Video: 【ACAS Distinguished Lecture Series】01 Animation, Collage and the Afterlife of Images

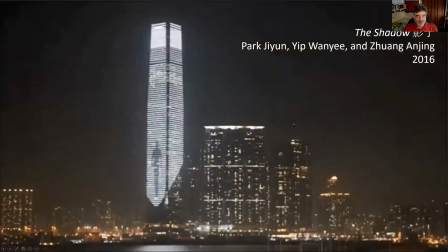The work ends with a dark figure framed by a white circle as if caught in a searchlight running up the building until the effigy disappears and the building is left dark,
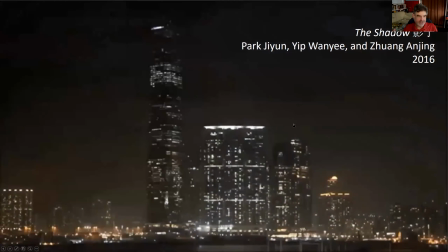disappearing as well into the night sky.
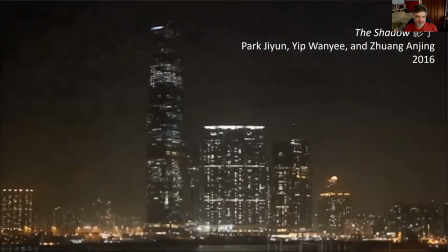The creators of the shadow suggested that the shadow was a symbol
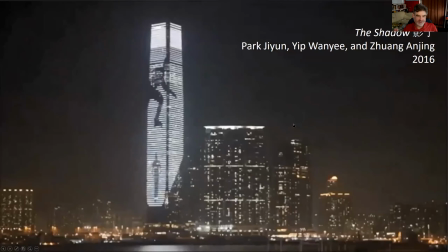of freedom as it exists even when no light shines. The relatively simple graphics of the shadow resist any attempt at lifelike images.
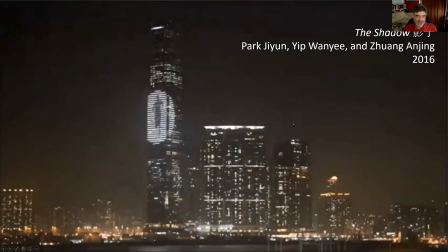The animation places the screen in focus as a central component of the artwork. Here we see the end of the piece, right, the building just disappears into darkness.
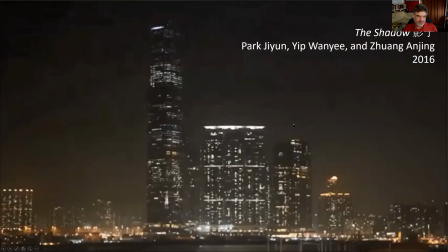All these may be considered a preamble for animations designed for the ICC facade, which address directly the idea of time running out.
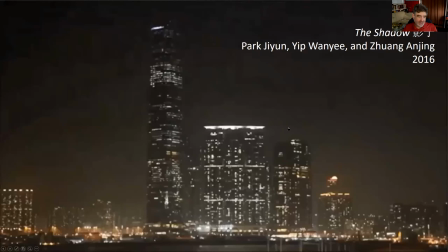For example, Dance with Time, a part of the Open Sky Project exhibition of 2014.
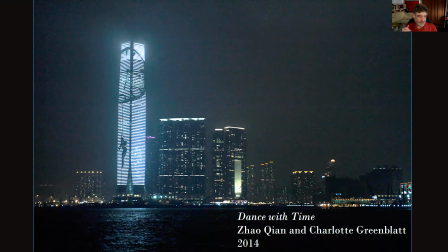Sorry, I don't have a video of that. If anybody has, please let me know. I couldn't find out. This one featured an acrobat dangling off a giant clock balloon. The artists explain, time is eternal, and therefore the speed of time is relevant.
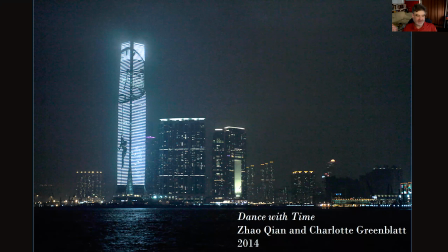The rhythm of urban people's life accelerates the speed, flies as fleeting. This is especially true, this is still part of the quote, This is especially true in a metropolis like Hong Kong,
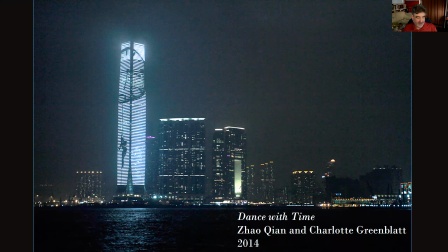and even the clouds are in the rapid flow. The most prominent works addressing the passing of time followed in the footsteps of the Open Sky project,
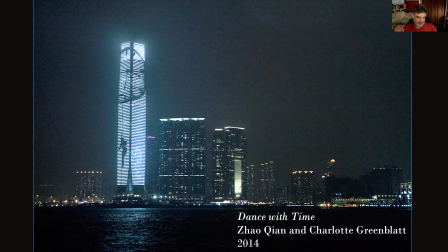but were not part of it. So first, Art Basel Hong Kong, an annual for-profit art fair, commissioned Cao Fei's five-minute-long, same-old,
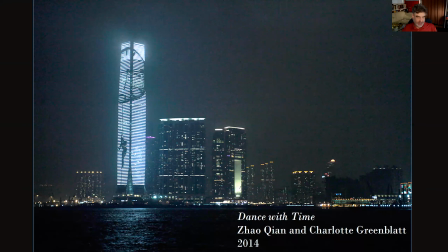brand-new, which showed in March 13th to 17th, 2015. Cao Fei had already used buildings as screens in the virtual world of Second Life.
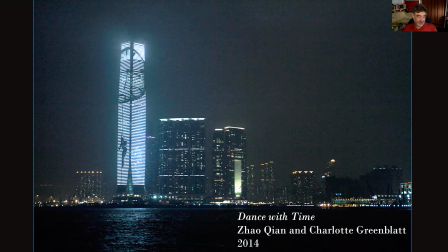Cao's Machinima, Wanderings in Second Life, recorded, among others, in the piece Eye, Mirror of 2017,
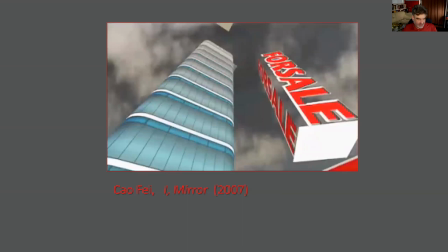sorry, 2007, is among my favorite animations of all time.
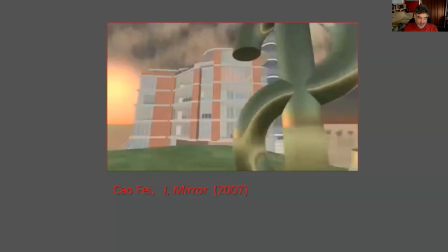Same old, brand new,
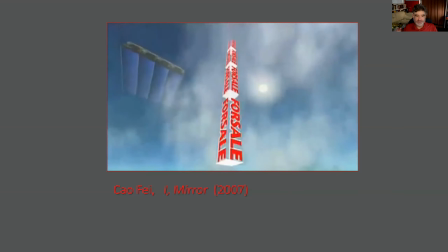uncannily resonates with the virtual buildings that we see here in Second Life.
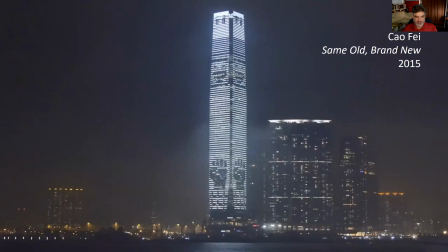Tzaufei integrates into her work the primitive animations of the early arcade and video games, Pac-Man, Space Invaders, and Tetris.
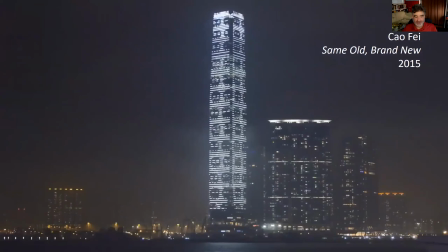Replicating landmark harbingers of interactive animation offers a media archaeological glossary on the interconnected evolution of built environment and digital images.